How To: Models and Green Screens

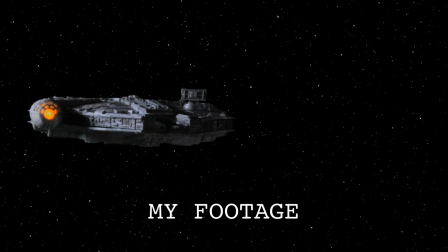(0:00)
In this tutorial, I'm showing you how to create a model composite shot on a shoestring budget.
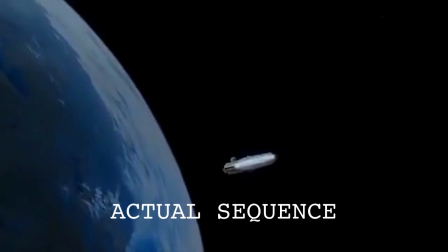(0:04)
The goal is to achieve the realistic photographic feel of the special effects in the original Star Wars trilogy using stuff you can find at the store or around the house.
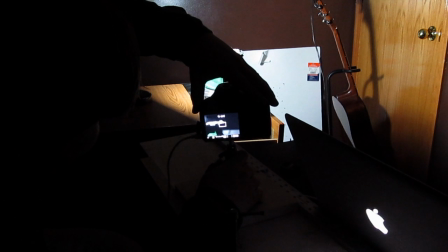(0:12)
The trick to getting that feel is limiting computer manipulation and relying more on what you get straight out of the camera.
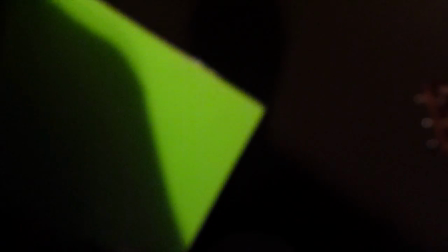(0:19)
To start, let's focus on the green screen. I tend to use green poster board from office supply stores, the kind with foam backing because it's easy to prop up on its own.
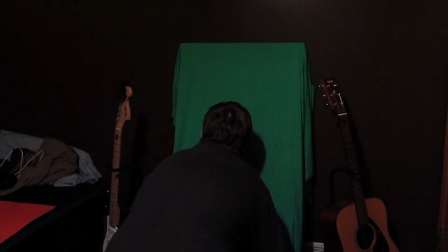(0:28)
Cloth is better because it doesn't reflect light and create uneven highlights. If tacking it to the wall is not an option, just find a big piece of plywood and drape it over that.
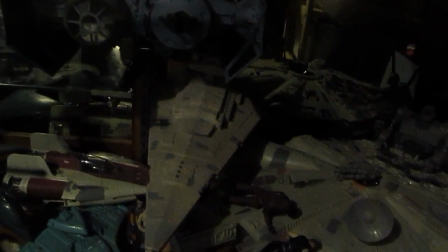(0:37)
Now let's talk about the model. You want one that isn't too heavy or valuable.
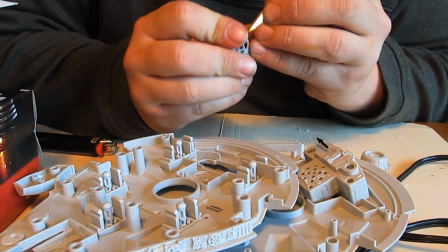(0:42)
Whatever you find, be it a model or a toy, will invariably need modification like weathering, adding internal lighting, and drilling holes to mount it on a rig.
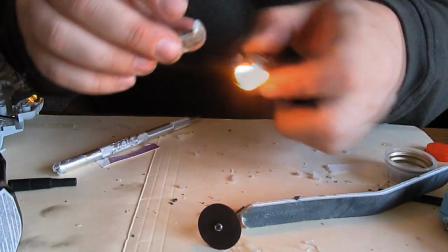(0:49)
And remember that the realism of the result is very much dependent on the model. At the very least, you'll need to add weathering.
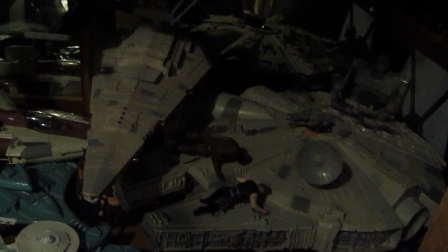(0:56)
Most Star Wars toys are very clean, unlike their appearance on film. Oil paints work well for this.
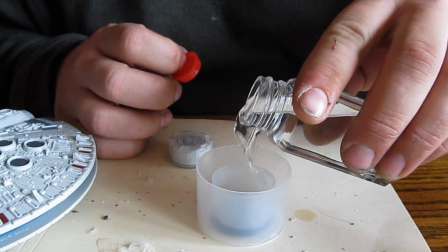(1:01)
Mix a small amount of paint with a lot of thinner to make an oil wash. Lather it on and rub off the excess.
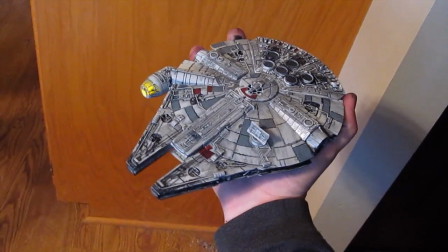(1:07)
If the model comes with a stand, that's great,
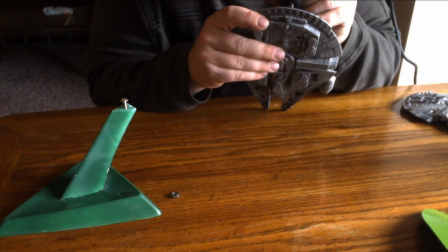(1:10)
but either way you'll need some way of suspending it in front of the green screen. The lighter the model is, the easier it is to find a way of doing that.
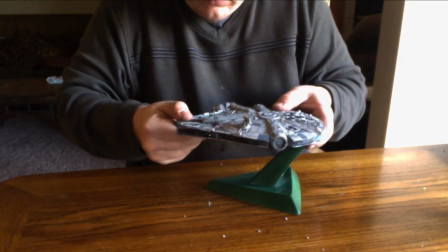(1:16)
If your software can create garbage mats, then don't worry about covering your armature. It might cause green spillage on the model, and fixing that is harder than matting out the rig.
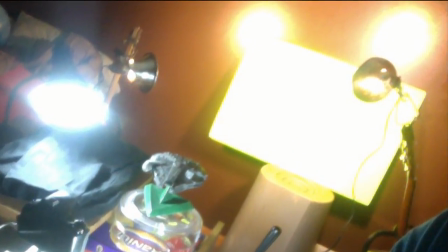(1:28)
Lighting is the most important step in compositing as well as photography in general. If you're trying to match a foreground object shot separate from the background, you must match the lighting in both.
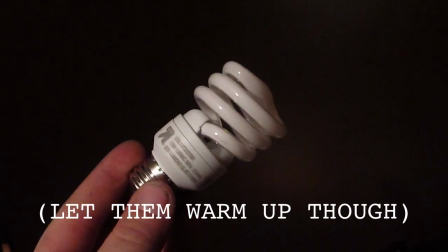(1:36)
If you overlook this, the result will suffer. I recommend cool white fluorescent bulbs. So find some clamp lights, desk lamps, whatever's available, and start from scratch in a dark room. Space has only one light source, and that's the nearest star. If your background is deep space, then you should use a single key light.
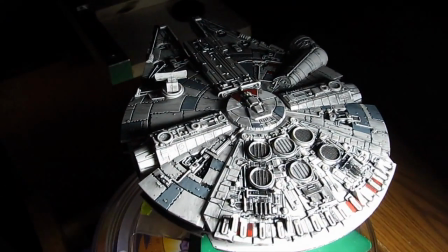(1:52)
Move it far and low to achieve harsh contrast and sharp shadows. Use a bounce card as well if you want to see the dark areas.
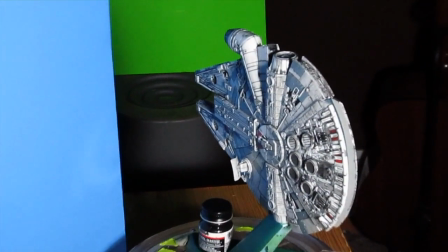(1:58)
If the ship passes in front of a brightly colored planet, find a bounce card of similar color to further blend the two elements.
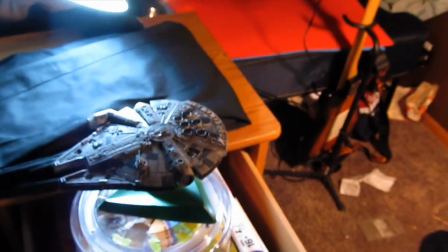(2:05)
Light the green screen from either side at an angle where the lights won't interfere with the model.
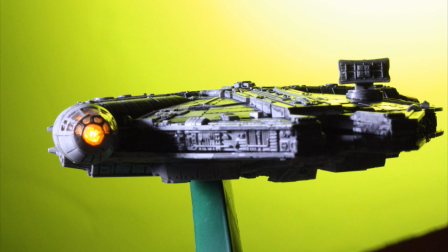(2:09)
You'll probably notice at this point that the shadows on your model are filled with spillage from the green screen.
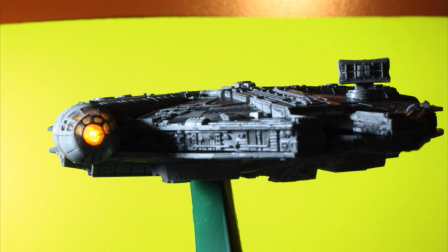(2:14)
If that happens, either move the screen farther back from the model or use a fill light to flesh out the spillage.
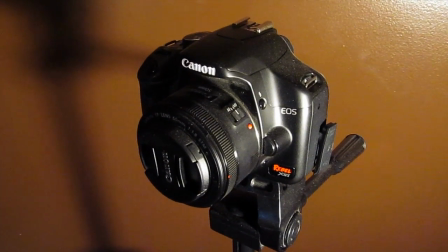(2:20)
With that, let's talk about the camera. You want the best you can afford because you need high resolution and manual controls for exposure. Use a wide-angle lens if you can for its deep focus and distortion of scale.
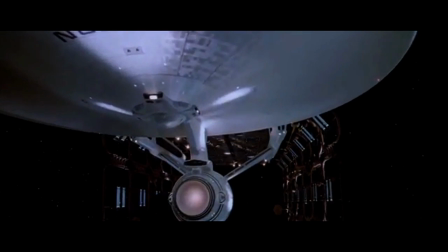(2:32)
If you use a long lens with a shallow depth of field, you'll reveal the actual size of your model.
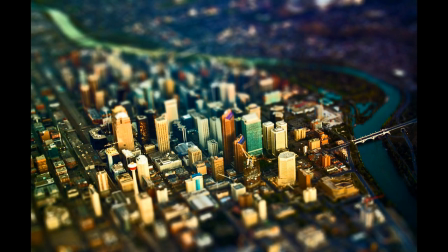(2:36)
If you know what the tilt shift effect is, then you understand that your goal is the opposite.
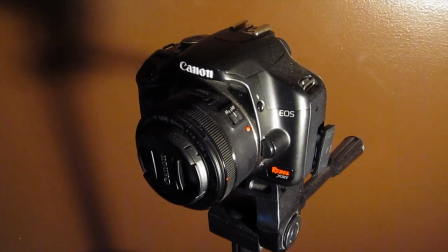(2:41)
For now, I have a basic 50mm lens, so deep focus will be a challenge for me.
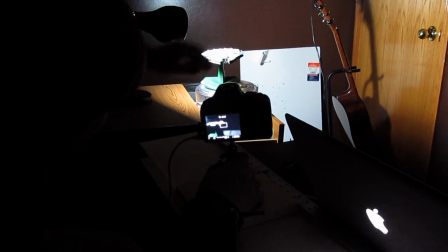(2:46)
Mount your camera and frame the shot. Set the white balance to be correct for the model, not the screen.
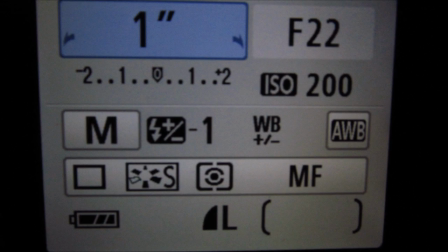(2:51)
In fact, shut off the lights for the screen and then set the white balance. Don't have the ISO set any higher than 200 or the image will be grainy.
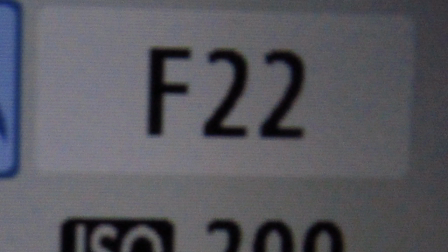(2:58)
Set the exposure as low as the available light will allow because a smaller aperture will give you deeper focus.
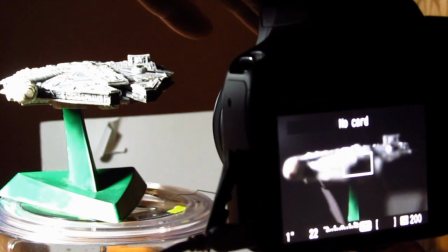(3:04)
Compensate with a longer exposure time. When focusing, you want to find a middle ground where the model is just sharp enough from front to back.
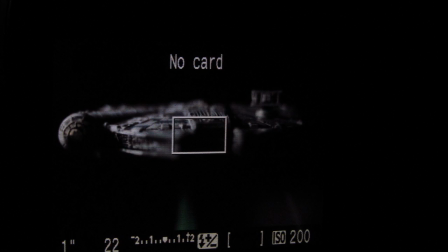(3:11)
Take test shots as you adjust focus because what you see in the viewfinder is not necessarily the final result.
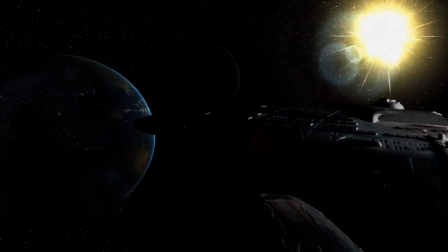(3:18)
If you're going to take live action footage, use a high shutter speed to reduce the amount of motion blur.
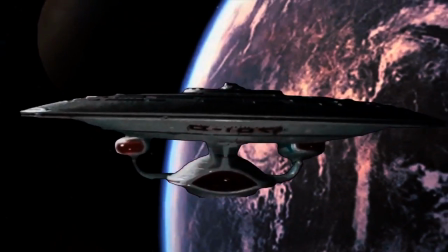(3:23)
You'll need a lot more light for this, otherwise you're forced to boost the ISO, causing a grainy image.
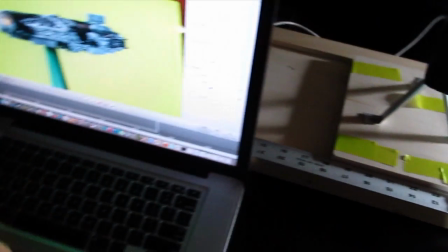(3:28)
If you intend to create motion with animation, you can take stills and reduce the amount of light needed with a slow shutter speed.
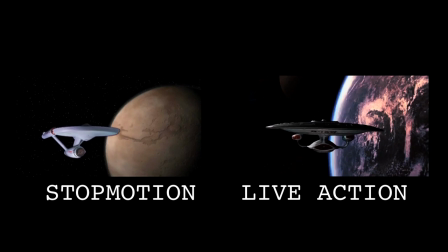(3:34)
Sometimes I use a full second of exposure or more. I prefer this method for that reason, as well as taking advantage of the higher resolution.
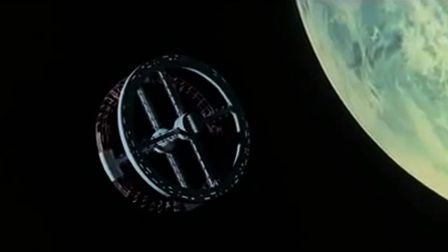(3:43)
Creating motion is the trickiest part and can make or break the effect. Any jerkiness will destroy the shot.
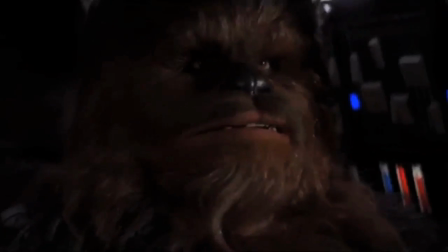(3:48)
If the movement from the ship doesn't match the angle it's facing or the movement of the background, then you failed.
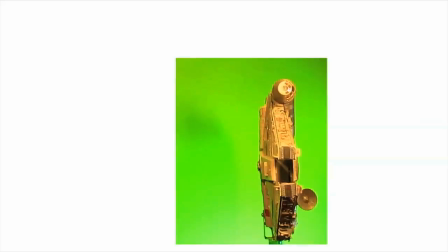(3:54)
Handheld shots, whether you're holding the camera or the model on a stick, can only work if you're very careful.
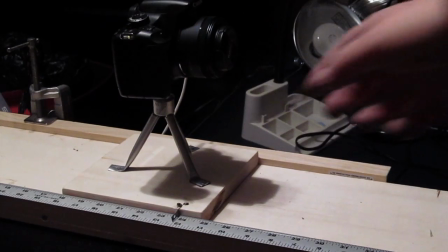(3:59)
For my purposes, I've built a tracking rig with a ruler for stop animation.
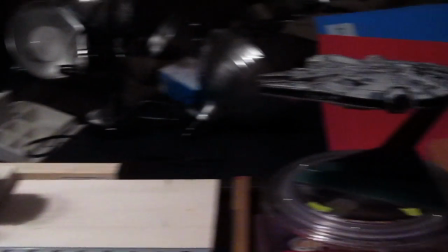(4:03)
I also took this rotating snack tray and added a protractor to give the model a point of articulation.